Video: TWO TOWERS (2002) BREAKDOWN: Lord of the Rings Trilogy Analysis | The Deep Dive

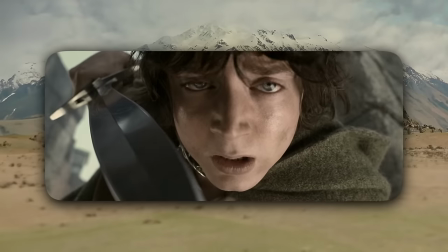3944s
Putting it here is just such a cool way of showing the ring's effect on Frodo in this film. The addiction has taken over.
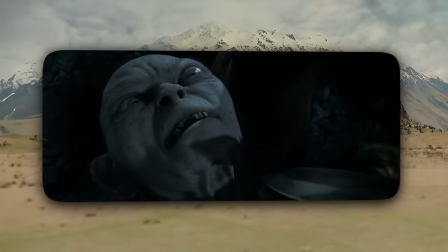3950s
He has transformed. The sword was aimed at the monster before, and now he is the monster aiming his sword at his friend.
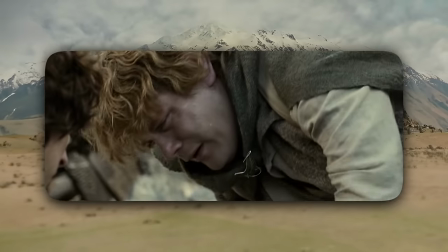3957s
And Sam realizes the insanity of this moment, and he forgives Frodo.
By rights, we shouldn't even be here.
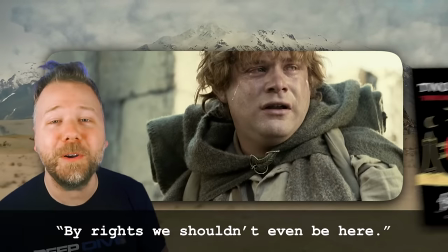3962s
Yes, it is a meta line, because in the books, Frodo and Sam do not go to Osgiliath.
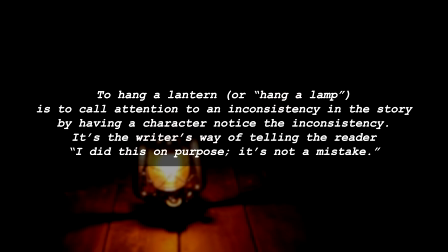3966s
In screenwriting, we call this hanging a lantern, where you deliberately call attention to a choice in a script viewers might roll their eyes at, to let them know that you do this intentionally.
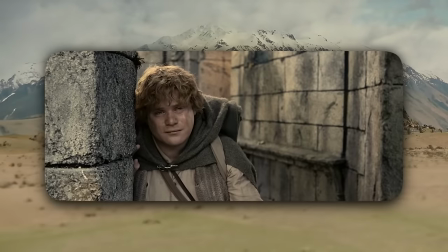3974s
And the intention here was this beautiful speech by Sam.
It's like in the great stories, Mr. Frodo.
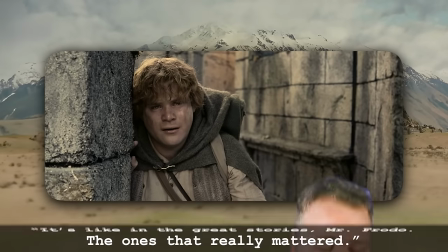3981s The ones that really mattered.
Now, I can't show the whole clip, but I just need you to go watch this clip.
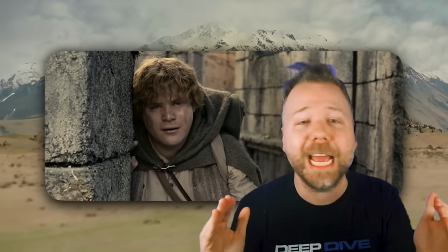3986s
In fact, begin every day watching this scene.
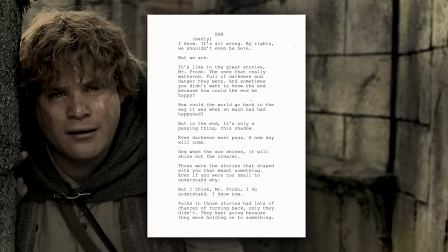3989s
Because Sam talks about how the best stories are full of darkness and danger, where you don't want to know how they end, because how could the end be happy?
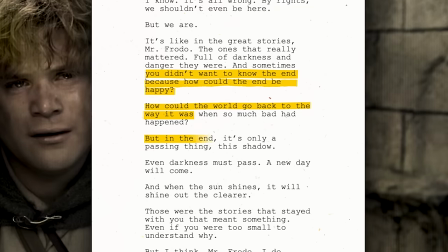3996s
How could the world go back to the way it was? But it's only a passing thing, this shadow. Even darkness must pass.
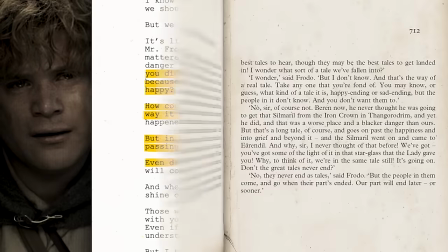4001s
Now, the screenwriters actually adapted this passage from Sam in the Stairs of Cirith Ungol chapter in Two Towers,
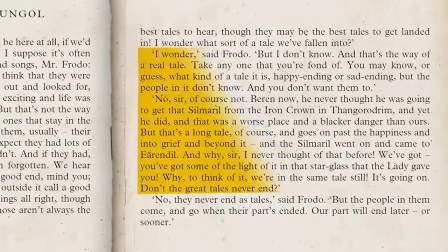4006s
where Sam even goes into the story of the Silmarillion and realizes that they are part of that same story.
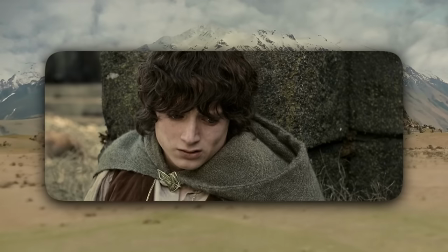4011s
But Fran and Philippa adapted these words to thematically link our scattered fellowship in this movie on a shared path from despair to hope,
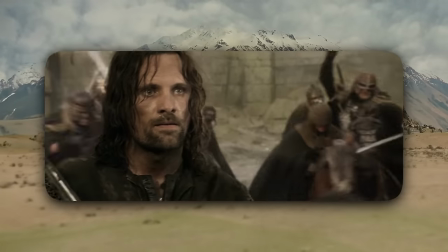4019s
and to more clearly crystallize Tolkien's point about the power of narrative, why we need stories.
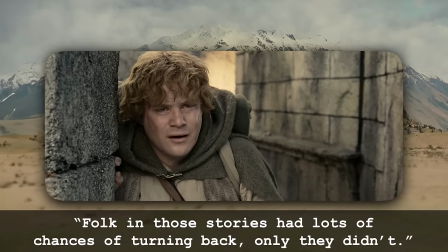4024s folk in those stories had lots of chances of turning back, only they didn't.
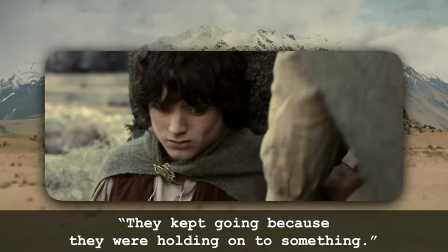4030s They kept going because they were holding on to something. That there's some good in this world, Mr. Frodo. And it's worth fighting for.
As someone who has spent my entire professional career analyzing stories, revisiting stories that I grew up with, being criticized for thinking too hard about stories or drawing too much meaning from stories, and for anyone else, all of you out there who have ever felt uncool for caring too much about a book or a film or a YouTube video, we are seeing here is Samwise Gamgee carrying us and validating us for looking to stories to guide us through our lives. We need stories because they teach us how to find that obscure tower of hope while we are engulfed in the shadow of the tower of despair, because that is only a passing thing, the shadow.
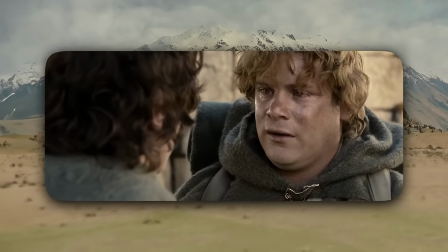4079s
Now, perhaps the most impressive visual choice about the sequence is to follow there's some good in this world and it's worth fighting for by cutting to,
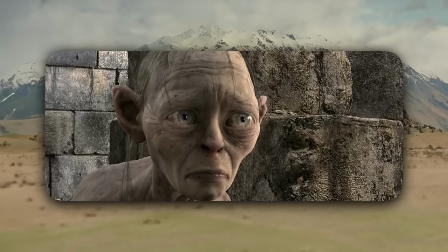4087s
of all characters, Gollum. Gollum hears this speech, and he listens to that question, and the answer to the question saddens him,
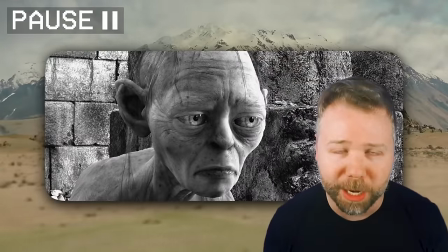4094s
because he realizes that in the battle for Frodo's heart, Sam has the better answer, and that goodness is something that is now a complete stranger to Gollum.
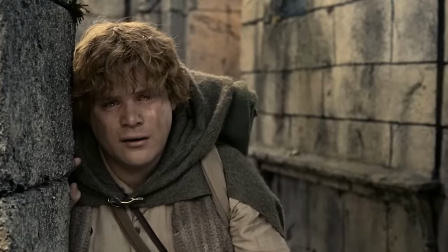4101s
He is unable to hold on to that. Now, it's crazy to learn that most of the speech was Sean Astin recording it via ADR to play over the shots of the other characters celebrating.
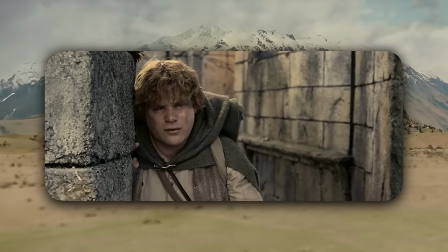4109s
The filmmakers knew Astin could pull it off because he did the same thing as Mikey in The Goonies.
Down here, it's our time!
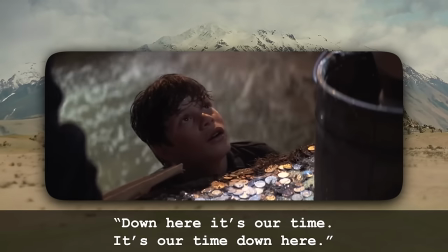4115s It's our time down here!
But also hearing the speech, Faramir decides to release them and to let the ring go.
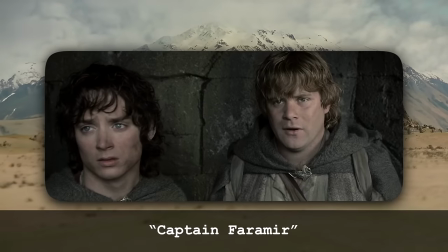4121s
And Sam says, Captain Faramir, you've shown your quality, sir.
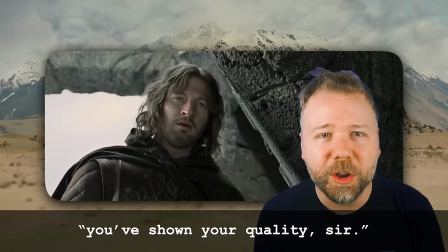4128s
These specific words hit so hard with Faramir, who knows that his father, Denethor, will never forgive him for this,
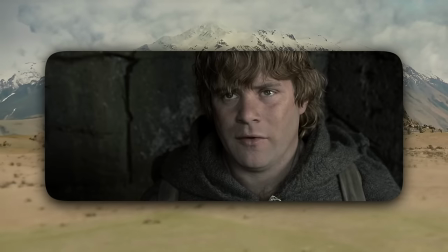4134s
and now he's just gonna have to hold on to the Hobbit's definition of quality instead of Denethor's definition.
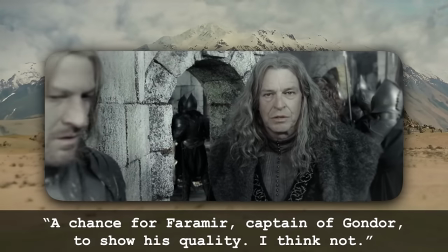4139s A chance for Faramir, Captain of Gondor, to show his quality. I think not.
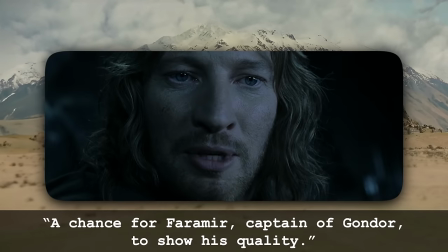4146s Chance for Faramir, Captain of Gondor,
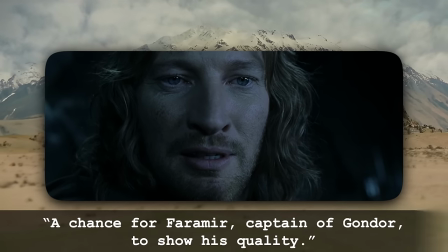4151s to show his quality.
Now, the Two Towers Extended Edition includes a few lighthearted moments that would have padded out the post-Helm's Deep denouement.
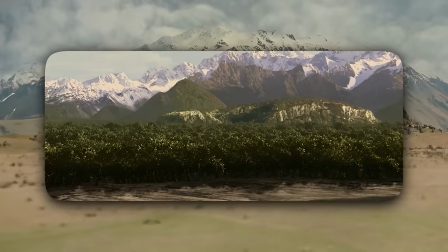4159s
The encroaching tree line from before now consumes the fleeing Uruk-hai from Helm's Deep.
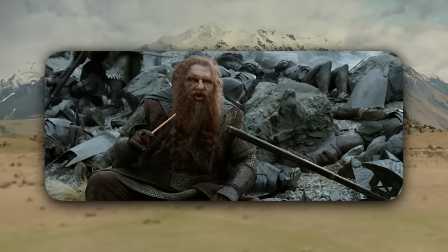4171s
Legolas and Gimli finish off their hit counts by tying at 43 when Legolas arrows the orc Gimli was sitting on, which is twitchy because his axe was embedded in its nervous system.
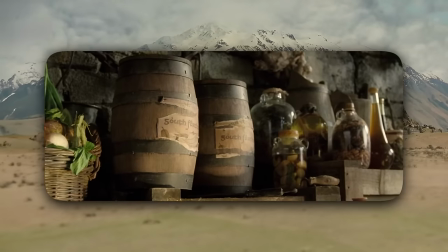4180s
Merry and Pippin find Saruman's storehouse in his Shire-imported pipeweed, proving him a complete hypocrite for toke-shaming Gandalf and Fellowship.
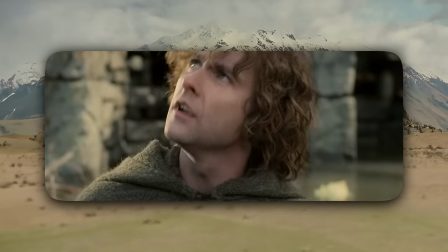4188s
There's also a fun callback where Pippin finds an apple and he looks up, thinking it another heaven apple, like Aragorn's apple in Fellowship.